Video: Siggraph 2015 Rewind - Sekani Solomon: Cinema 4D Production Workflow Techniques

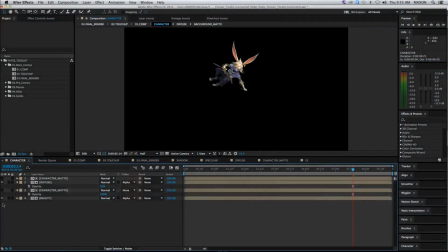So say, for example, you know, I would just use the beauty pass of our character Cottontail here,
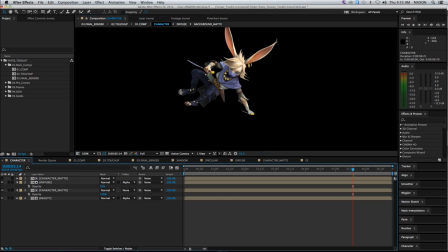and I would cut her out using this RGB mat. But you know, this looks a little bit too contrast. Maybe I wanted to feel a little bit more flat with some cartoonish accents to it. So that's when you could just jump in and grab the diffuse pass and just mix it in with your beauty.
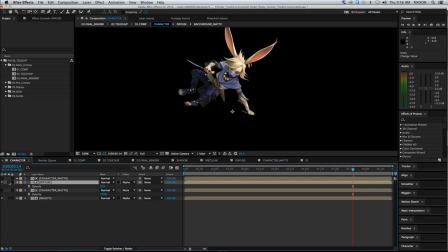And that's like the power of compositing, you know, it gives you more options to single out specific attributes in your scene and,
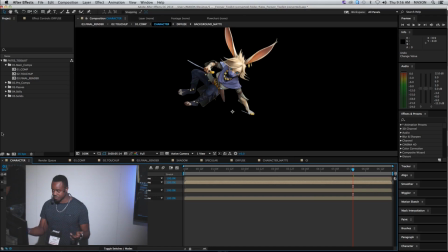you know, give it the shine and the polish that you want and get really specific with it.
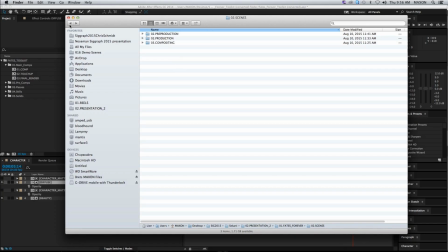So another aspect of this project was the transitions. And that took a little bit of figuring out. You know, once again, if I jump back to our main
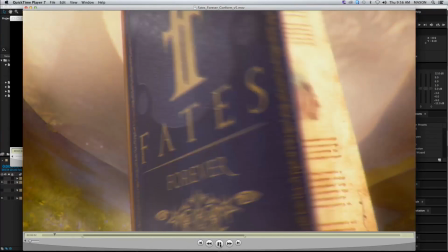final render, you know, we have all this book stuff, these environments, all these book animations,
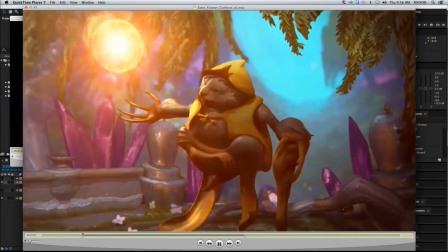which were also done with a combination of Cinema 4D and After Effects.
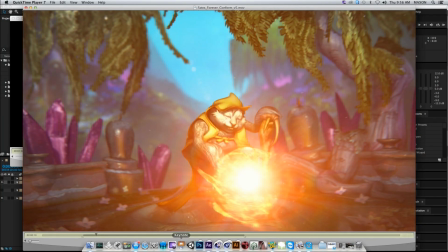I'm opening everything up, wow.
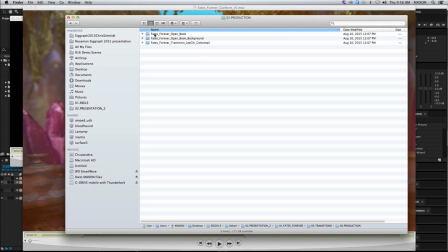So let's actually take a look at that first scene.
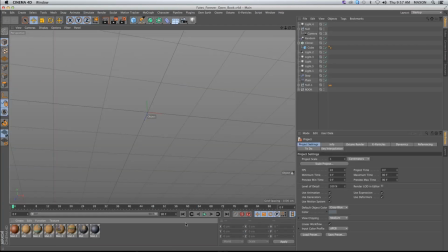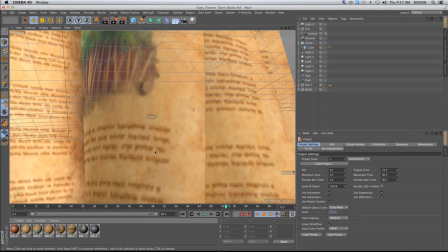So what's going on here, more or less? I animated one page that's just turning with a deformer.
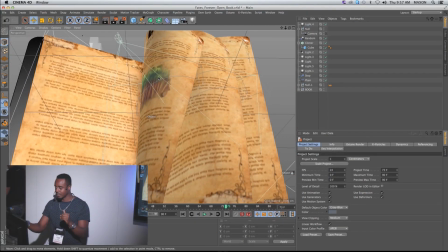So I animated the rotation parameter, and it just has a bend deformer going through each page.
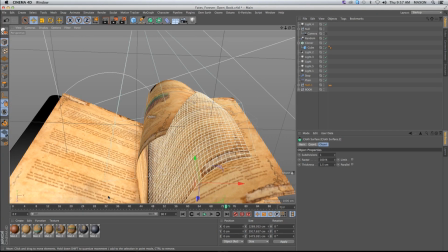That's bending it as it's coming around, and I just duplicated that page and offset it in the timeline.
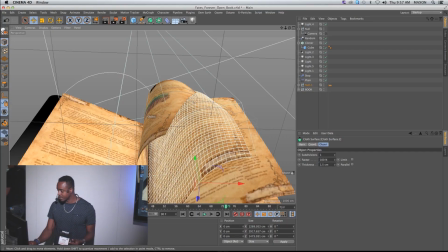So it's doing the same animation, but you know, you have that flipping sensation because it's all offset.
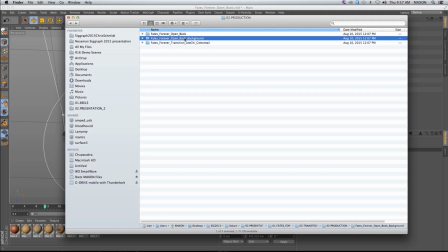And for the background, they provided us with this really awesome matte painting, but you know, it was just a flat.
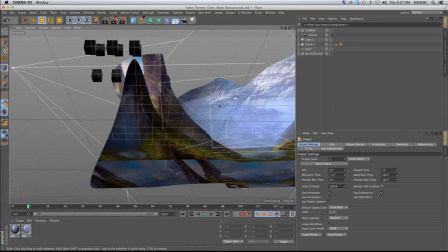So, and a really nice way of just expanding on something that's flat is just by doing a projection,
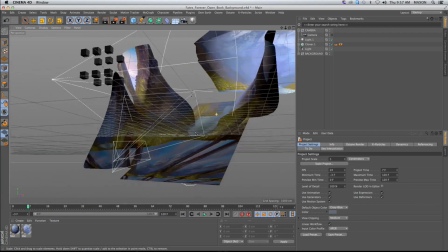which is more or less setting up a camera and projecting a texture from that camera onto geometry.
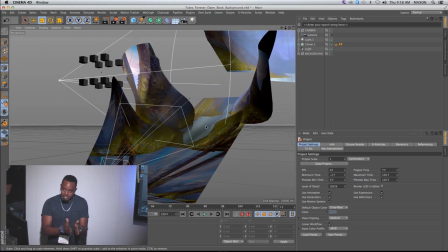So then that image feels like it has more depth.
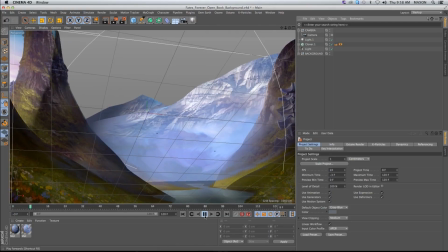You know, so there's a little bit of parallax, and when you comp everything together, you know, you don't see any of these lines or anything like that.
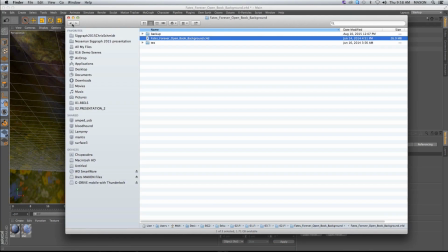I know this is, once again, how I think to do my things. I just build things in layers.
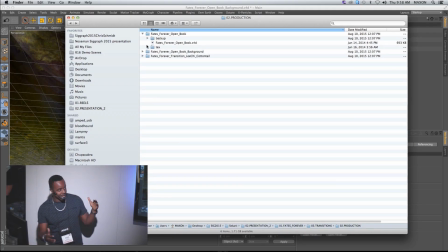I also did like a volumetric lighting pass and just put everything back together in After Effects.
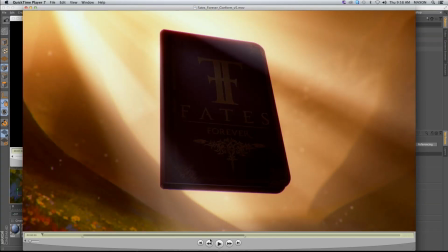Final render for that was this, when everything got put together. I have a really strong volumetric light, which I also built in another layer that I put together. And I also used that same background.
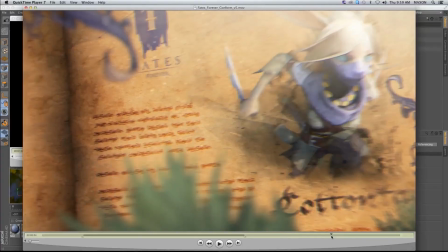I actually built it specifically for this scene, but I ended up reusing it in the beginning animation.
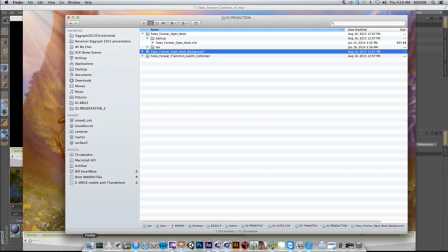So yeah, you know, that's another way of just expanding your background using just a flat image, you know, instead of going out and building that entire thing.
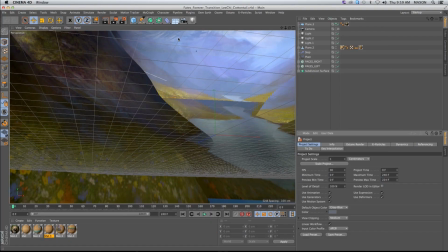So let's actually talk about the transitions themselves and,
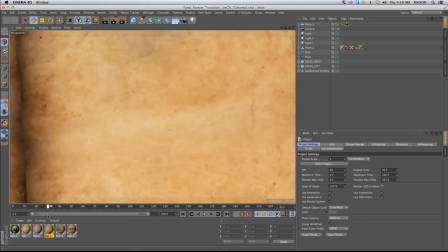you know, how I actually planned doing this. So what we did in Cinema 4D specifically was just the page animation.
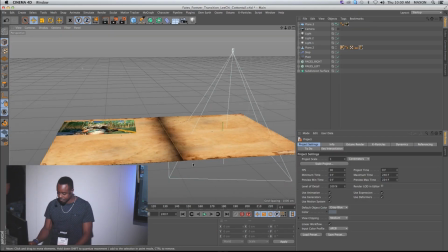And what I would do, I would have
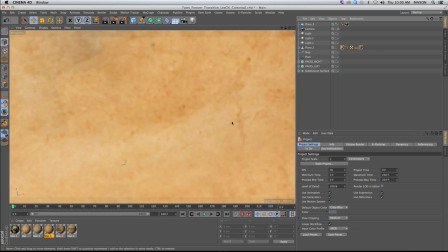my image like here, as in how it would be full frame with my character lined up, and then I would animate my camera
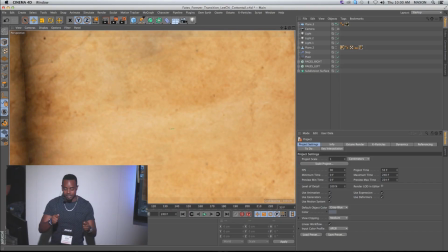how I want it to be composed in After Effects. And you know, it's a similar concept for here.